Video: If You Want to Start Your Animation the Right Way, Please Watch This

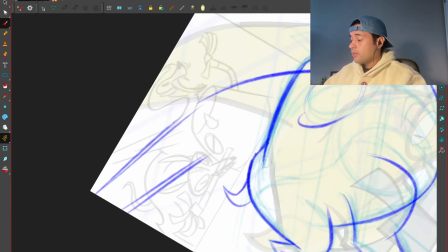(37:23)
Maybe I can do something like this instead.
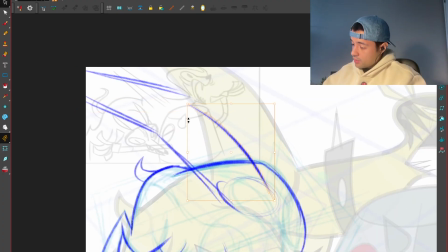(37:28)
Yeah, pushing these shapes, finding an appealing shape here, boom, something like that.
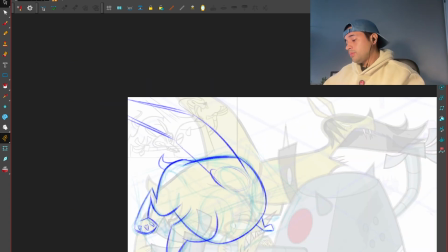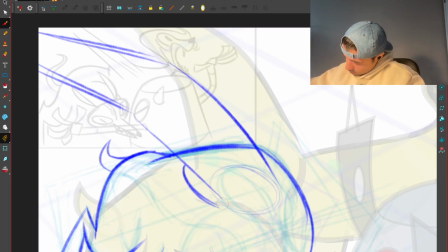(37:42)
There you go.
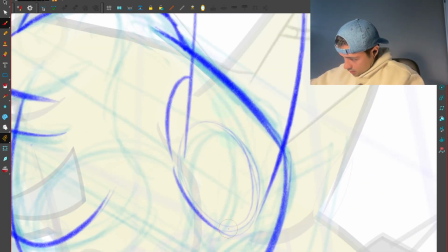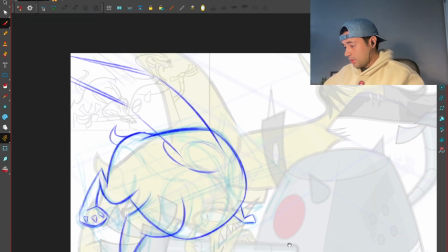(37:49)
Boom, there you go. So the neck is dragging that way. Then we're having the other neck here.
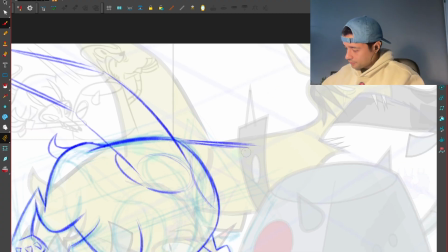(38:02)
Here we're having this neck going towards the front. It's attacking this arm.
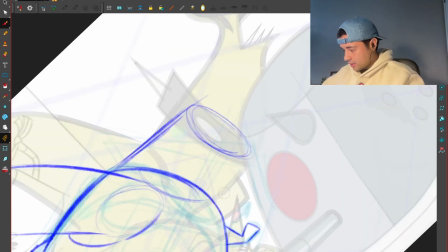(38:10)
So it's going that way. Look, it's going that way. Look, this looks like if the neck was chopped.
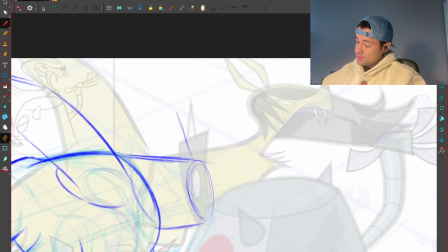(38:17)
It's going that way. And then this, I want to drag this because it's going to bite.
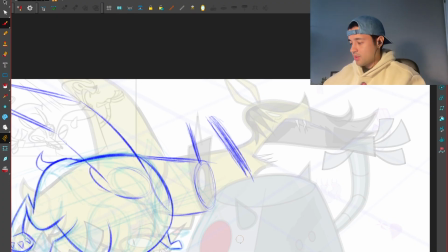(38:23)
It's going to anticipate here. Not anticipate, but it's going to be like, oh, like that.
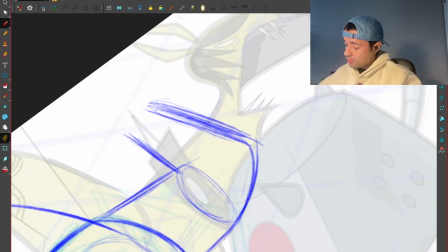(38:28)
Cool. Something like that. Boom.
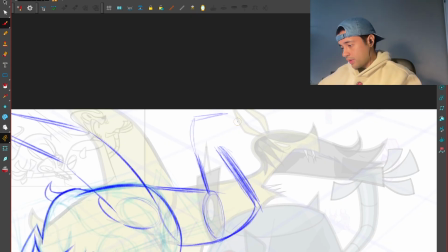(38:33)
And here, the neck of this character will follow that perspective grid that I drew.
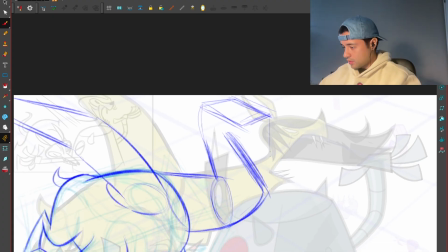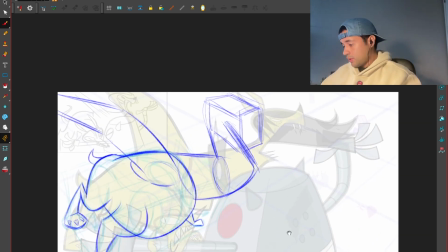(38:46)
That head will follow that perspective, but I'm going to leave it there for a sec. And maybe, no, you know what?
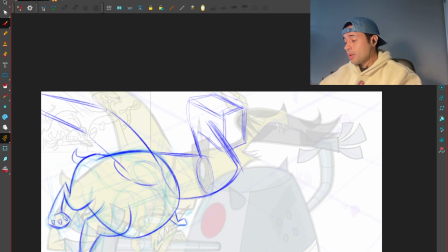(38:52)
Here's where I'm going to break. So this is a box that is following the perspective perfectly. But right now, here what I'm going to do is tilt that box up because I want the head
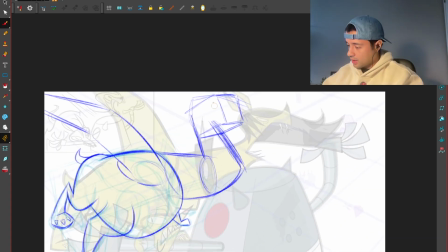(39:03)
to be tilting a little bit up. So it will be something like that. So it will be something like that.
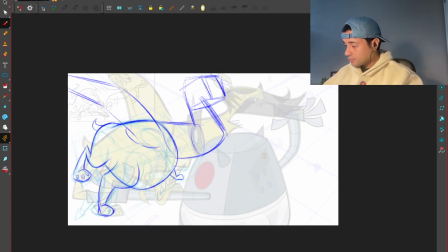(39:11)
Cool. There you go, because it's going to attack this arm. And this dog over here is already biting here.
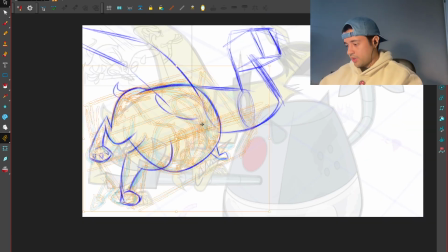(39:20)
So cool. Let me get rid of this. So the first rough pass that I did to create the body is here.
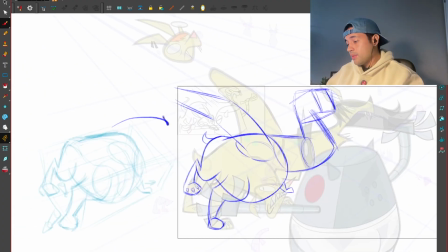(39:27)
Look at how we went from this into something solid here that follows the perspective grid.
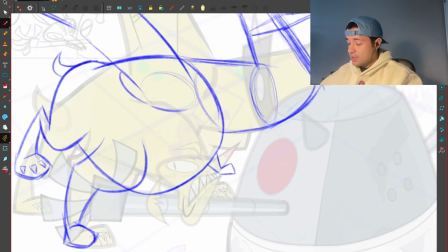(39:32)
And now what I'm going to do is design this head biting this arm.
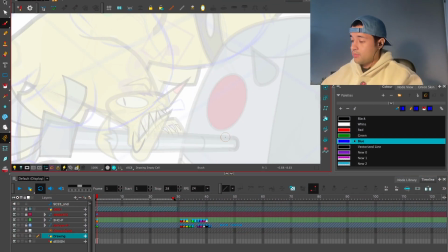(39:39)
I want to create another layer because I don't want to do a mess there. I'm going to even use another color.
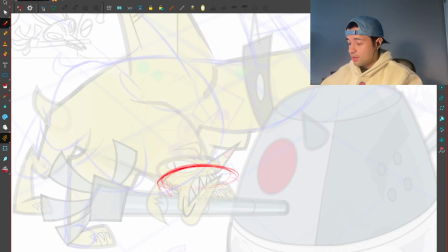(39:43)
And I'm going to start designing here how the head of this character will look biting this arm. And I'm trying to use here all the negative space as possible.
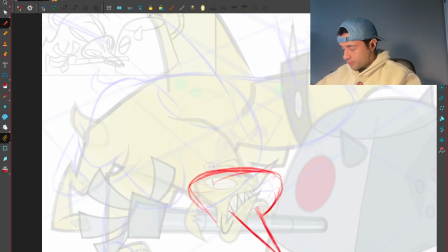(40:06)
Boom. Roar.
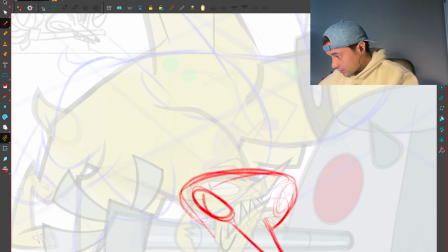Want this to look crazy, dude. And we're seeing the top part of the hair here.
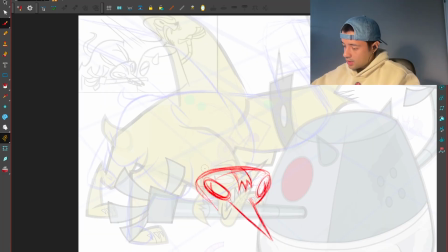(40:22)
And then the ears.
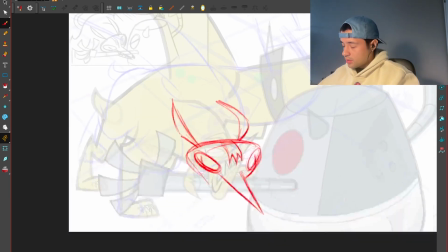(40:31)
Then the nose.
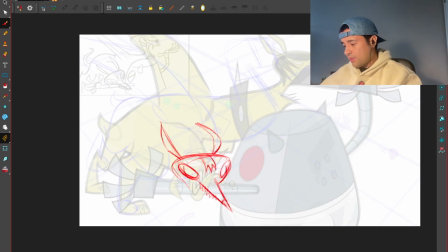(40:37)
Now, in order to make this doesn't look, to avoid it look too stiff, I might even rotate this a little bit. I will rotate this. So this is the first head that I did, first iteration. Cool.
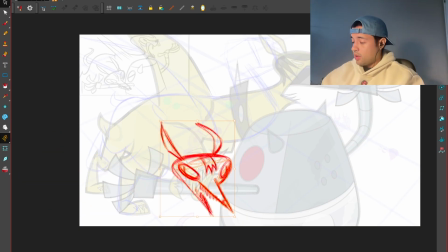(40:56)
Now I want something different. So copy and paste. I'll move it here. Going to reduce the opacity.
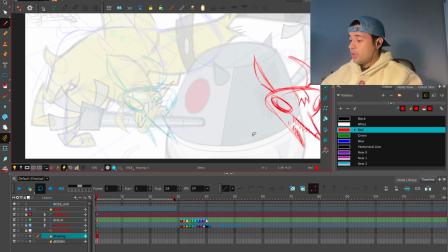(41:03)
Going to reduce the opacity, and on top of that, I'm going to tilt the head this way.
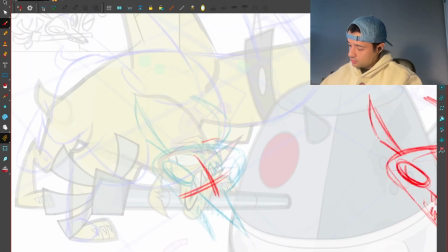So it looks more dynamic.